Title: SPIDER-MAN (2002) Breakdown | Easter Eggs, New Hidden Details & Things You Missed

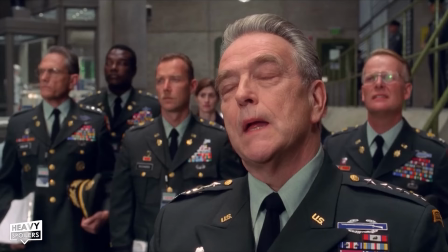We also learn that Norman Osborn secured the favor of a former Secretary of Defense by the name of Michael Innes,
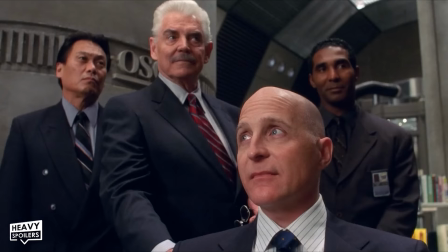the man that General Slocum refers to as his predecessor that used to provide Norman
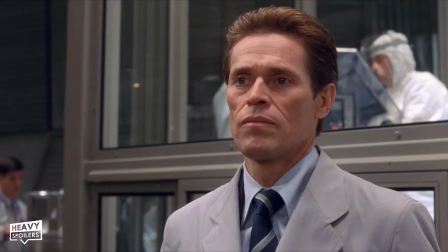Osborn with his government funding freely before things may have had a slight shift in American politics.
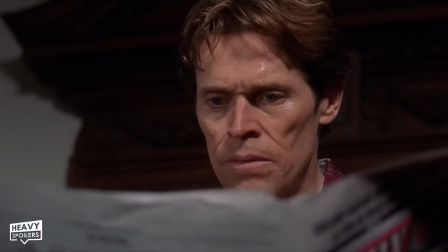However, the most interesting and very easily missed piece of information from this article comes
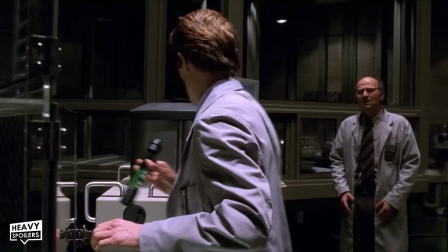in the form of casually dropping the ingredients to Norman's secret Krabby Patty Goblin formula,
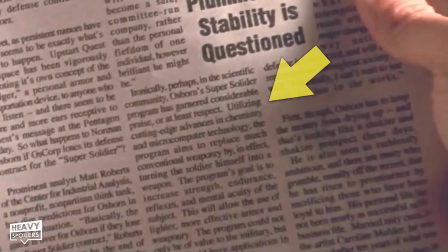specifically when the article notes that, in the aim of increasing the user's strength, endurance, reflexes, and mental acuity,
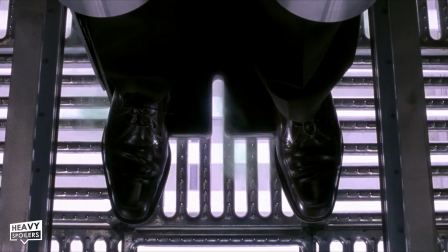Oscorp's Super Soldier program utilized cutting-edge advances in both chemistry and
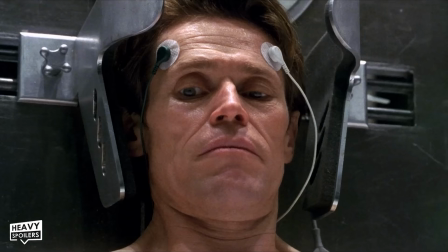microcomputer technology, basically confirming the presence of nanobots swimming around the vapors of the Green Goblin gas.
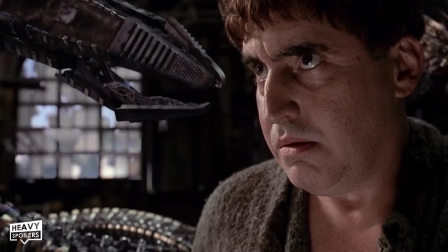Do you know what this means? This implies that, much like the brain of Dr. Octavius was partly hijacked by his four metal arms in Spider-Man 2,
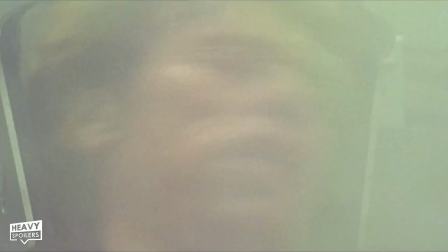the mind of Norman Osborn might have been altered accidentally by these nanobots,
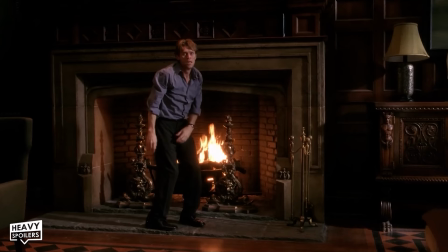amplifying the worst parts of his personality and creating a whole new alternate consciousness to house these amplified aspects in the
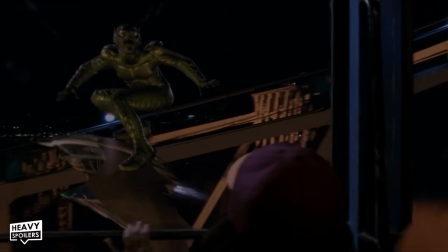form of the Green Goblin persona. Like, that is kind of a major Green Goblin fact hidden in plain sight here.
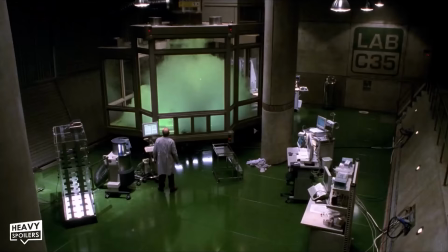And I'm kind of surprised that people don't talk about nanotech's influence on the Goblin Serum more often.
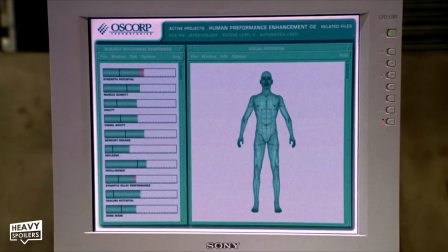It seems like a serum in two parts, with the chemistry altering the physical body and giving the user stronger muscles,
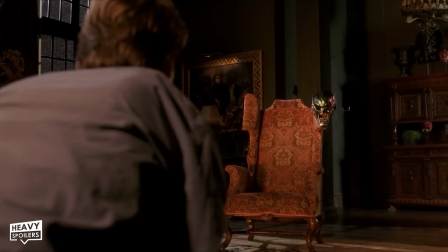and the nanobots amplifying mental acuity, but sometimes, unfortunately, altering brain chemistry.
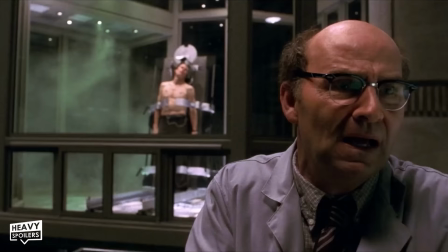The serum was, of course, made partly due to the efforts of Norman's right-hand man, Dr. Mendel Strom,
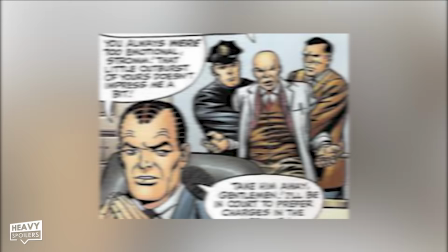who in the comics was actually the inventor of the Green Goblin Serum, and after a series of unfortunate events courtesy of Norman Osborn,
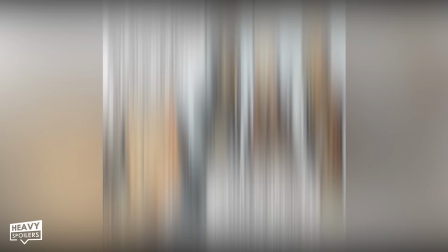developed a severe hatred for both Norman and Spider-Man that eventually led him into
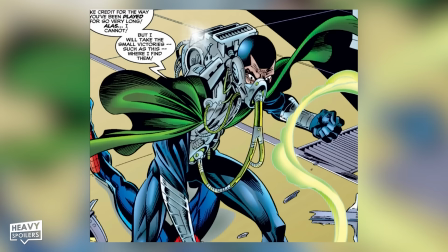becoming the cyborg supervillain Robot Master after briefly going by the name Gaunt.
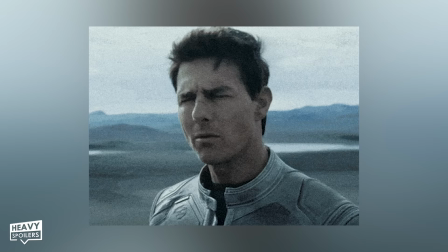But Robot Master sounds a lot cooler. What the hell's a Gaunt? I don't know what that is.
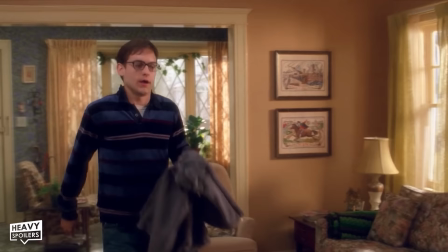Anyways, moving on, when Peter gets home from his field trip, on the walls you can see some Revolutionary War era art,
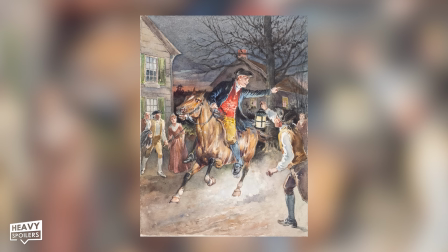with what looks like an old-timey ship in a New England harbor pictured on the top,
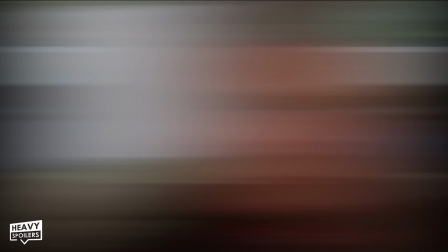and the Midnight Ride of Paul Revere on the bottom, which is fitting considering that Paul Revere was a man with great responsibility.
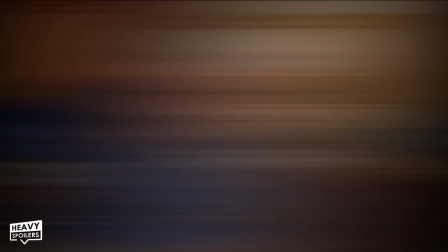And that's what Uncle Ben is all about.
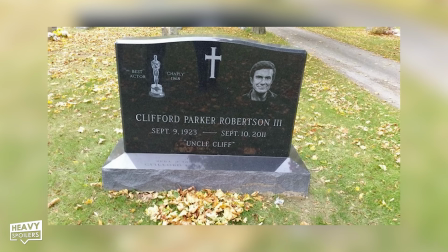And right before Peter walks in, we learn that Uncle Ben is 68 years old, but Uncle Ben actor Cliff Robertson was actually closer to 79 at the time.
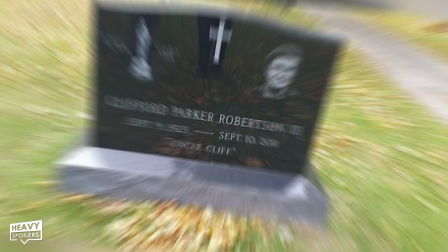But unfortunately, Robertson would pass away a day after his 88th birthday on September 10th, 2011.
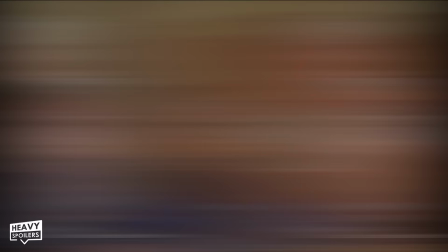Aunt May actress Rosemary Harris, however,
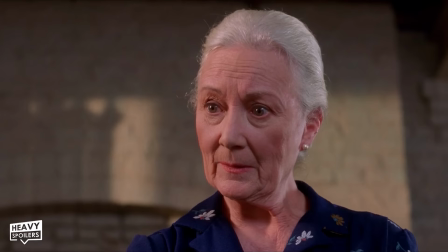was around 75 during the filming of this movie and recently celebrated her 96th birthday on September 19th, 2023.
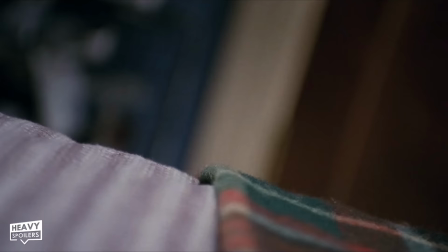We love you, Rosemary. Please live forever. And right before Peter passes out on the floor to go through his spider transformation,
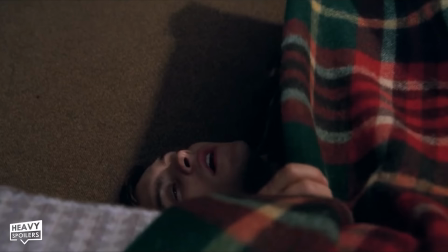you can see the words "The Adventure Begins" on a poster in his bedroom, symbolically pointing to Peter's own adventure beginning.
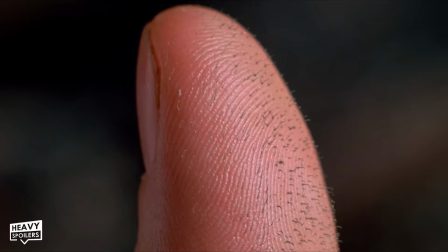Like, I really enjoy how they have Peter wrap himself in a red and blue cocoon of a blanket to also foreshadow the start of his body's metamorphosis into Spider-Man.
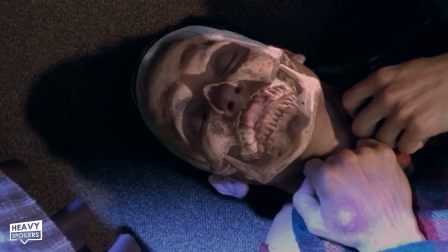And during this transformation, you can see what looks like a tarantula flash on the screen, as well as two skeleton heads,
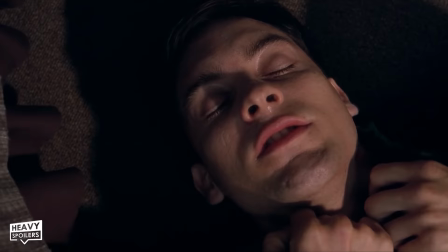with Peter's skeleton head flashing first, and then a completely random second skeleton head flashing on the side of Peter for some reason.
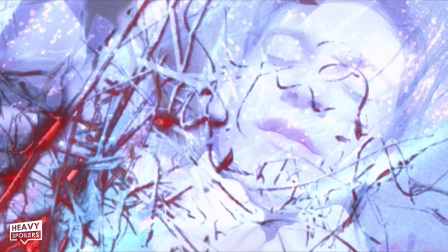But as the transformation continues after these flashes,
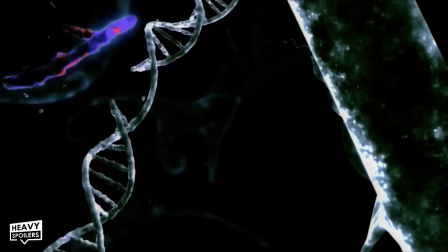you can see an animation of spiders crawling on Peter's neurons to illustrate his spider sense being modified into his body,
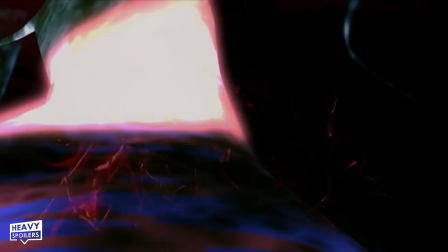followed by a very X-Men movie-like journey through Peter's DNA,
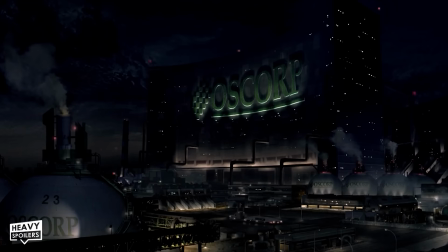so we can see it being replaced by his super spider DNA, much like the TV at the Genetic Research Institute showed earlier.
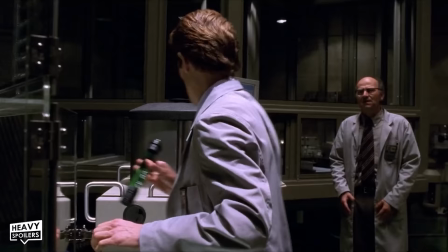And I also really enjoyed how immediately after Spider-Man's transformation, we get the transformation scene for the movie's villain, the Green Goblin,
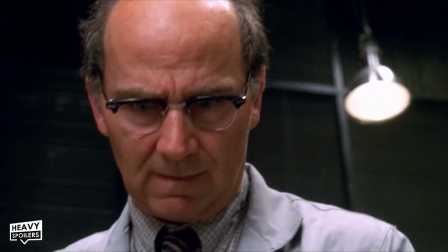and a hilarious moment from actor Willem Dafoe, who verbally reacts to the coldness of the clamps meant to strap Norman Osborn into place.
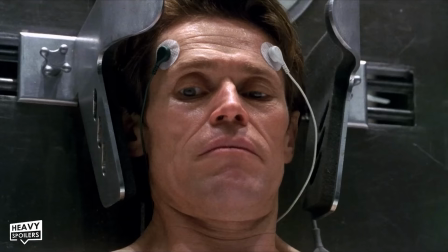That line was 100% not in the script whatsoever, and was actually Willem Dafoe being surprised by how cold the metal clamp was.